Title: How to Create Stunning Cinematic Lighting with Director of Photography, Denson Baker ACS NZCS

I'm Denson Baker. I'm a director of photography. I shoot mainly drama, feature films and television drama.
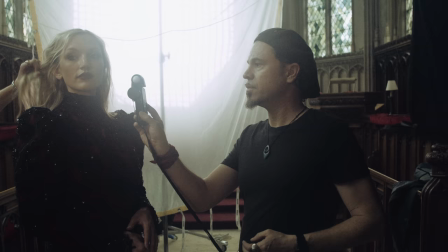0:17 I am from New Zealand originally. I grew up in Australia. I've travelled with a lot of my work.
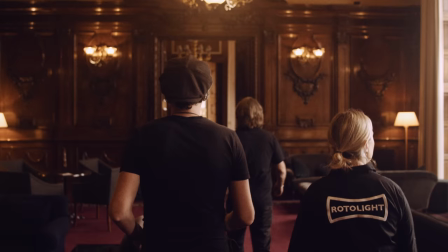0:23 We're shooting at Ashridge House today. This location is fabulous with its design that it's taken into account available light, where we're looking at working with the light that's available within it, but then bringing in our own lighting units and crafting light that, whether it's to look natural and match it or make its own stylized look. What Rotolight offers is a lot of variety of different ways of creating that colour and having that control. And I think that is the key thing to being a cinematographer. I mean, there's a lot of aspects, but one is consistency and control.
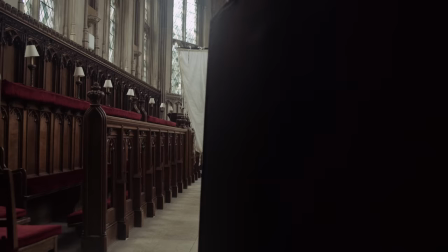0:57 And that's a control of an aesthetic across a whole production.
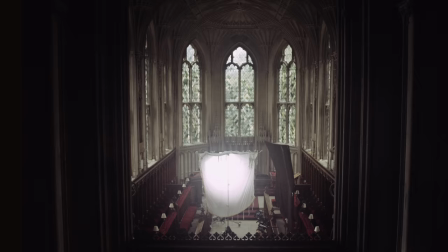1:02 We're going to shoot in the chapel that's here, which is a beautiful little chapel.
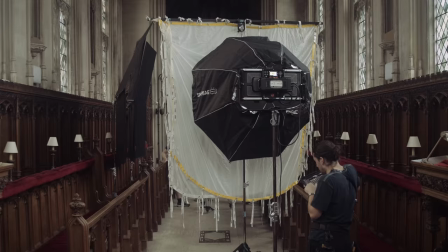1:06 And it's got very large and tall windows, but it has an interesting colour, this green and green-yellow tint to it. Wooden surfaces and a lot of reflection that is really lovely to work with.
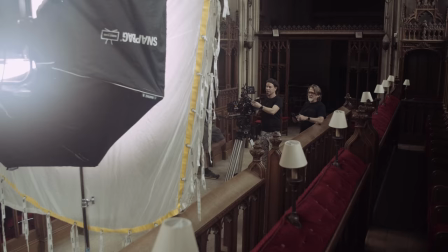1:18 It's very moody, and I like the fact that we can control the light and get quite a atmospheric, moody look in there.
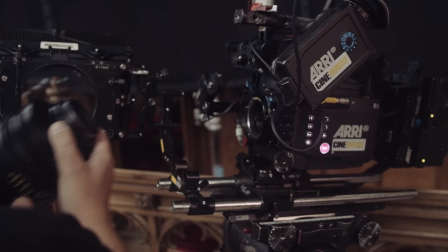1:24 So we're shooting on the Alexa LF. It's a large format camera, so it's a large sensor.
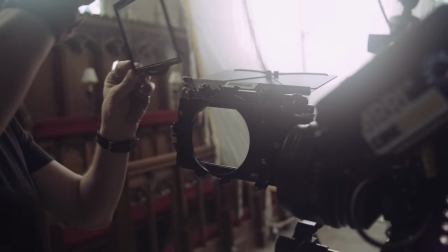1:30 We've got the Blackwing primes on there. I work a lot with filters too. Yeah, I've got my favorites.
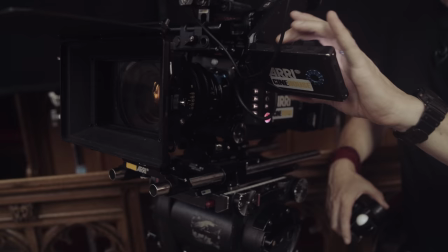1:35 Today we're working with Tiffin's half black satin, although we'll often vary the what degree of black satin, but that is one of my favorite filters to use.
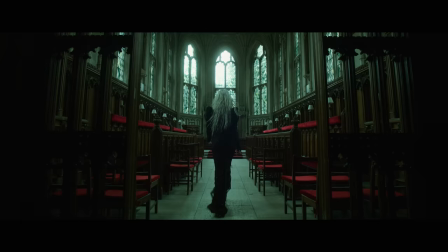1:43 So here we are in the chapel. We've just finished our wide shot, which we shot purely with available light, but now we're coming in to do a close-up on Olivia.
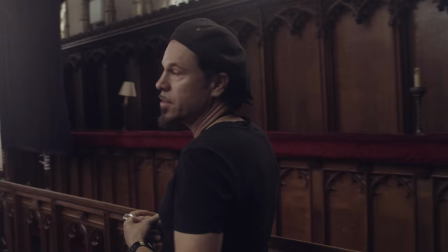1:50 So we can now shape our light a little bit. We can introduce some Rotolight units and do something that's a little bit more beautified.
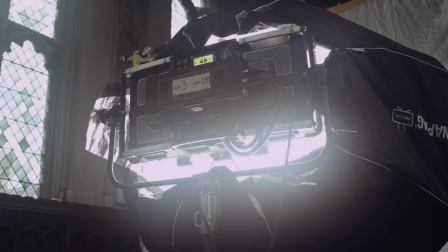1:57 And yeah, come on through. So this is our key light. We've set up a Titan X2.
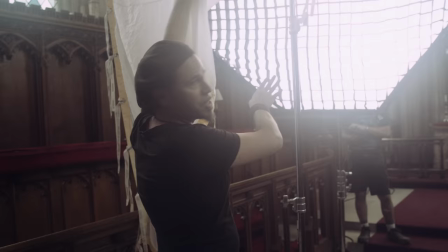2:04 It's got a DOP choice Opti-5 on the front with magic cloth.
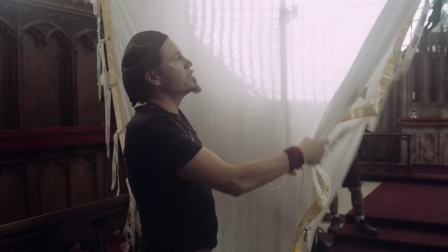2:09 And we've put the egg crate on the front so that the light doesn't just spray everywhere. And then just to soften it even more to get that nice wrap around Olivia's face,
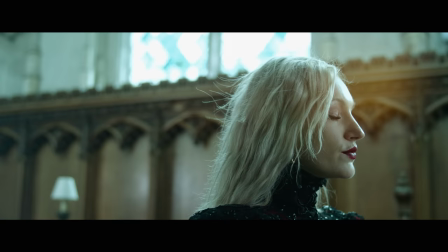2:17 we've used a China silk, which is very light diffusion but very beautiful quality of light.
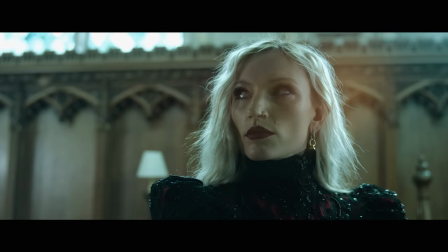2:23 Because Olivia turns,
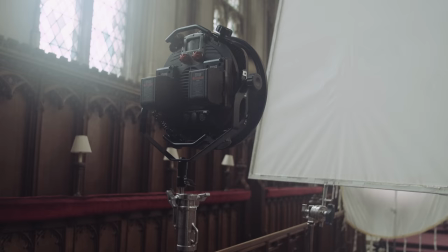2:27 starts off as her backlight becomes her key light, and we've set up the Anova Pro 3 with the smart soft,
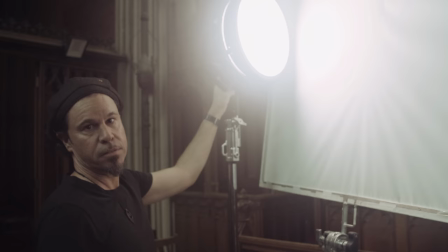2:38 and we've dialed it into 100% diffusion, so it's nice and soft.
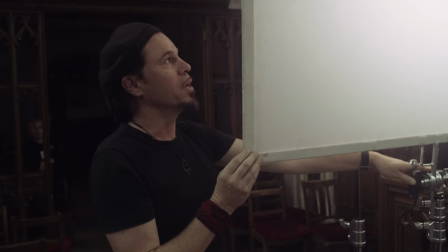2:42 But then we've introduced the 250 half diffusion to soften it even more, so it's very,
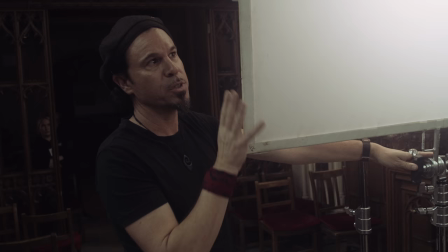2:50 very flattering, very soft light that she turns. Because we didn't want to be another light source.
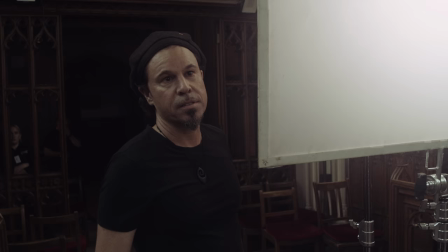2:57 The light is coming from the stained glass windows, and this is it's lighting her face, but it's not like it's a second sun.